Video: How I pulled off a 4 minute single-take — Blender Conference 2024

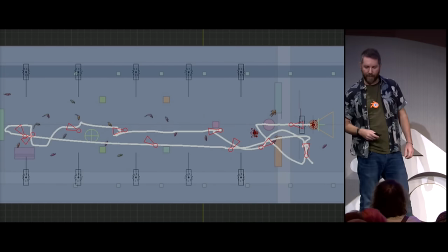12:25 This is what it looks like, so the white line is the path of the camera, and as you can see, okay, I know where the camera is, so everything far away or on some other sides,
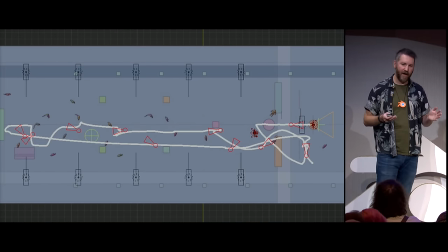12:36 you don't need to, like, work on it for hours or hours, because it won't be far away, it won't be seen, so you already have, like,
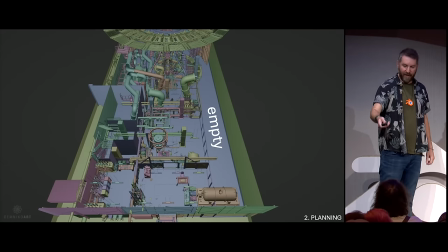12:43 the idea of what will be important or not. And also, there is one big chunk that is completely empty, because with setting up the camera,
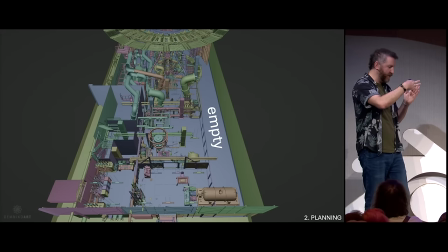12:52 I knew, okay, the camera won't pan into this direction, so I didn't even bother to put anything in there.
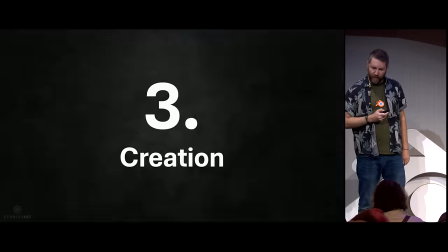12:57 I just left it completely empty. That's where we can come to the creation part, and that adds into that.
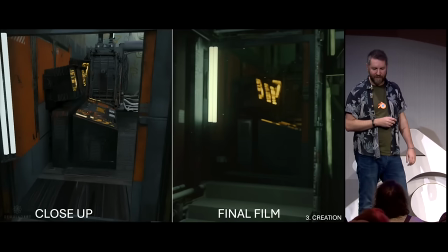13:04 So, for example, you can see here the close-up of, like, a terminal that I used. So, you see in close-up and in light, the textures are a little bit messy.
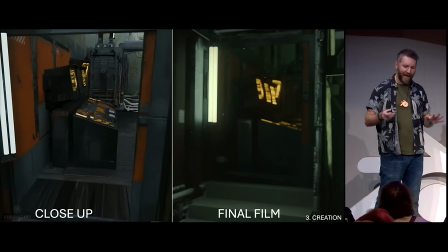13:13 It's all over the place. It looks okay, but nothing really, like, fancy. But in the final film, you see that it's out of focus, in darkness, and it's far away, so why bother? So, the example on the left is perfectly fine for that case.
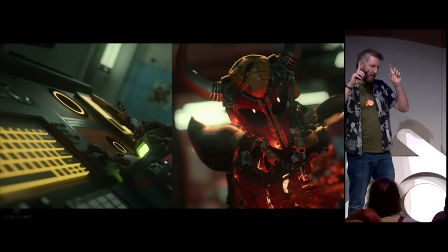13:28 We have also the opposite, which are the hero objects, so the hero assets, as obviously the hero, so if they are close to the camera, you obviously put a lot of more effort into this.
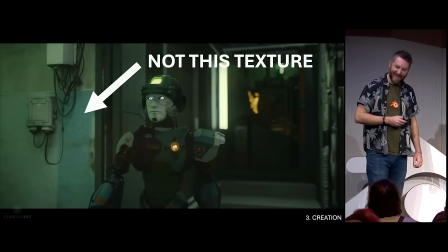13:41 But we have also situations like this. It's very close to the camera, but it's a low-res texture. I didn't see it for a long time. Because we focus on the character, right?
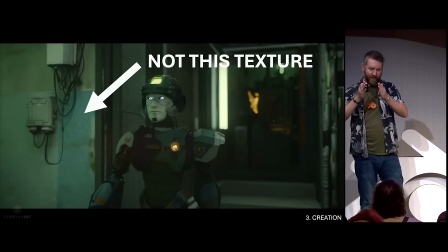13:54 So the character is in focus. Our eyes are focused on him, and we don't see the imperfections on the side.
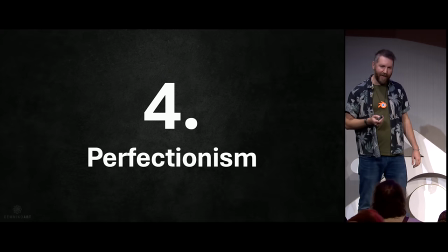14:00 And that's what leads me to perfectionism. So my big takeaway is don't finish everything to 100%, so each asset or so. because you can always improve, like literally always, you can always add more and more and more.
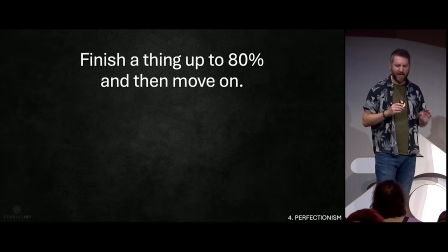14:15 And my rule of thumb is roughly like, okay, finish things up to 80% so that they are like good. Not perfect, but good, okay, then you can work with them. And then move on. And with that, you will have the project way, way early.
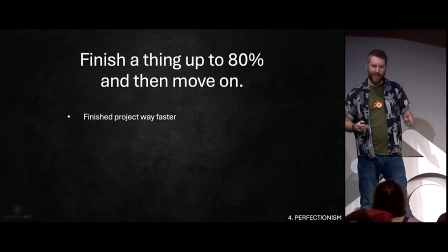14:29 So you'll finish the project way faster. And with that, you'll have a better understanding of the whole project.
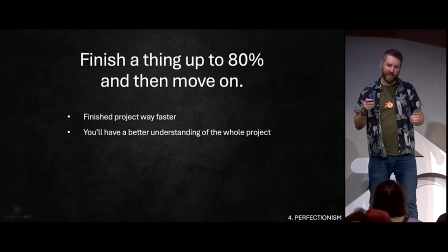14:34 So from that, you know exactly where should I improve things and where not. so you understand better what needs improvement.
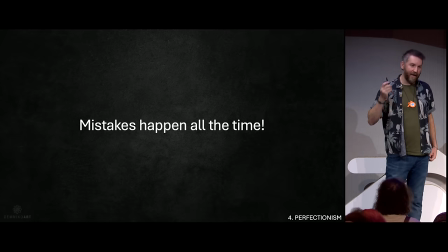14:42 And mistakes happen all the time. And I have an example for you. Maybe some of you have seen this.
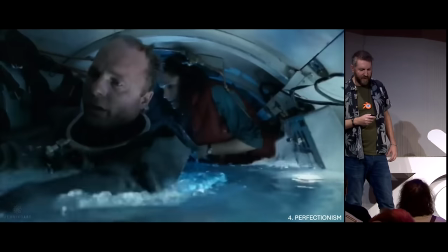14:47 It's a scene from The Abyss from James Cameron. I'll just play it out. It's like an intense scene.
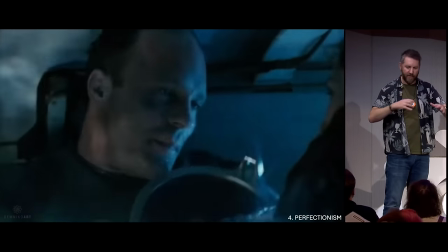14:54 It's in the submarine. The water is rising. They are arguing like, okay, you should take the helmet.
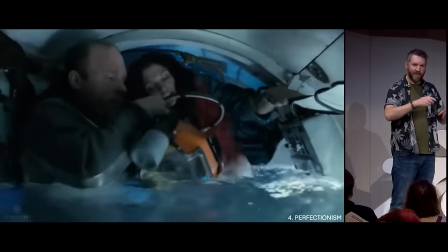14:59 No, you should take the helmet. It's very intense. But maybe some of you have seen it already. there is a mistake in there.
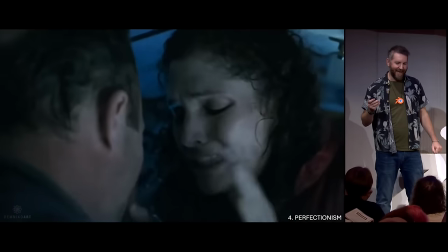15:05 I don't know if you've seen it. I'm just gonna show you.
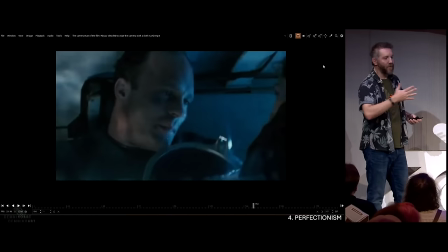15:10 There's actually someone wiping the camera lens in front of us with a big piece of cloth.
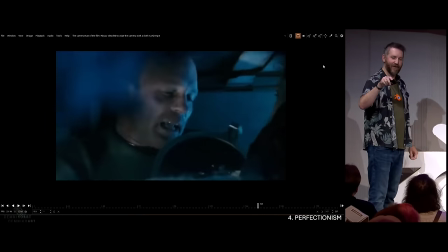15:18 Hands up. Who's seen this already? You see?
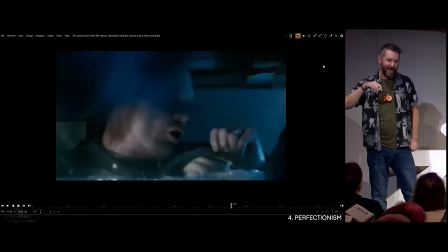15:23 Okay, so that shows me that James Cameron back then said, okay, I like the performance here the most.
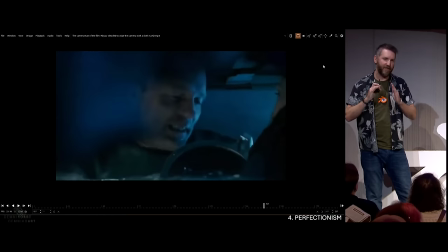15:29 I want to have this shot.
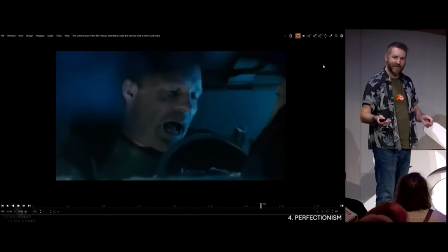15:30 And And he was 100% sure that nobody would notice the cloth or would be bothered by it, because you're so invested in the scene, right?
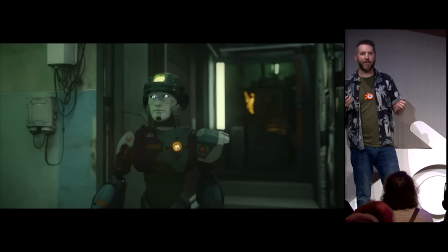15:39 So that's what you basically do. You're basically like a magician. You say, hey, look here, but don't look here.
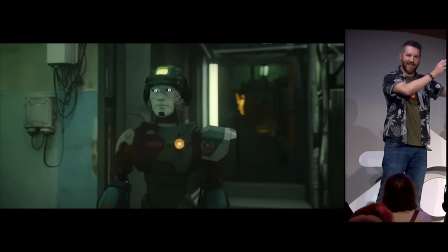15:46 That's where all the mess is. And you're distracting, basically, people. And that's one of the scenes from the film.
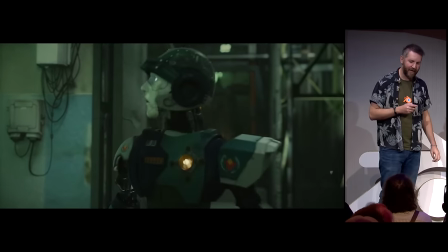15:52 There's a little mistake. I don't know if you've seen this.
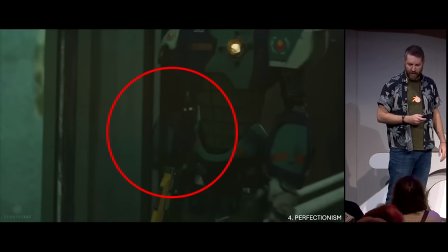15:55 After watching it 30 times, I realized that, oh, no. the arm is clipping through the pipes at the wall. And I thought, oh, no, I have to re-render everything and, oh, no, waste of render time, whatever.
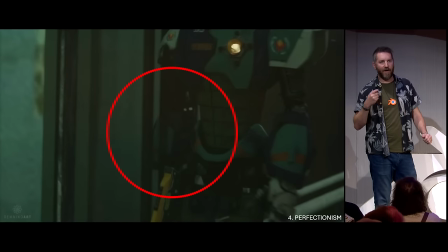16:07 But then I thought about it. I noticed it after watching it 30 times. Me as a creator. So, if you think about it, the viewer will see it one time, two times, maybe max three times. Nobody will notice. And that also gave me, like, this piece that don't worry about it.
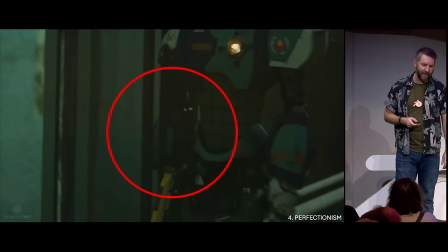16:24 Don't waste your time. It's okay. And And in the end, it's a funny anecdote maybe later on. Efficiency also goes into animation.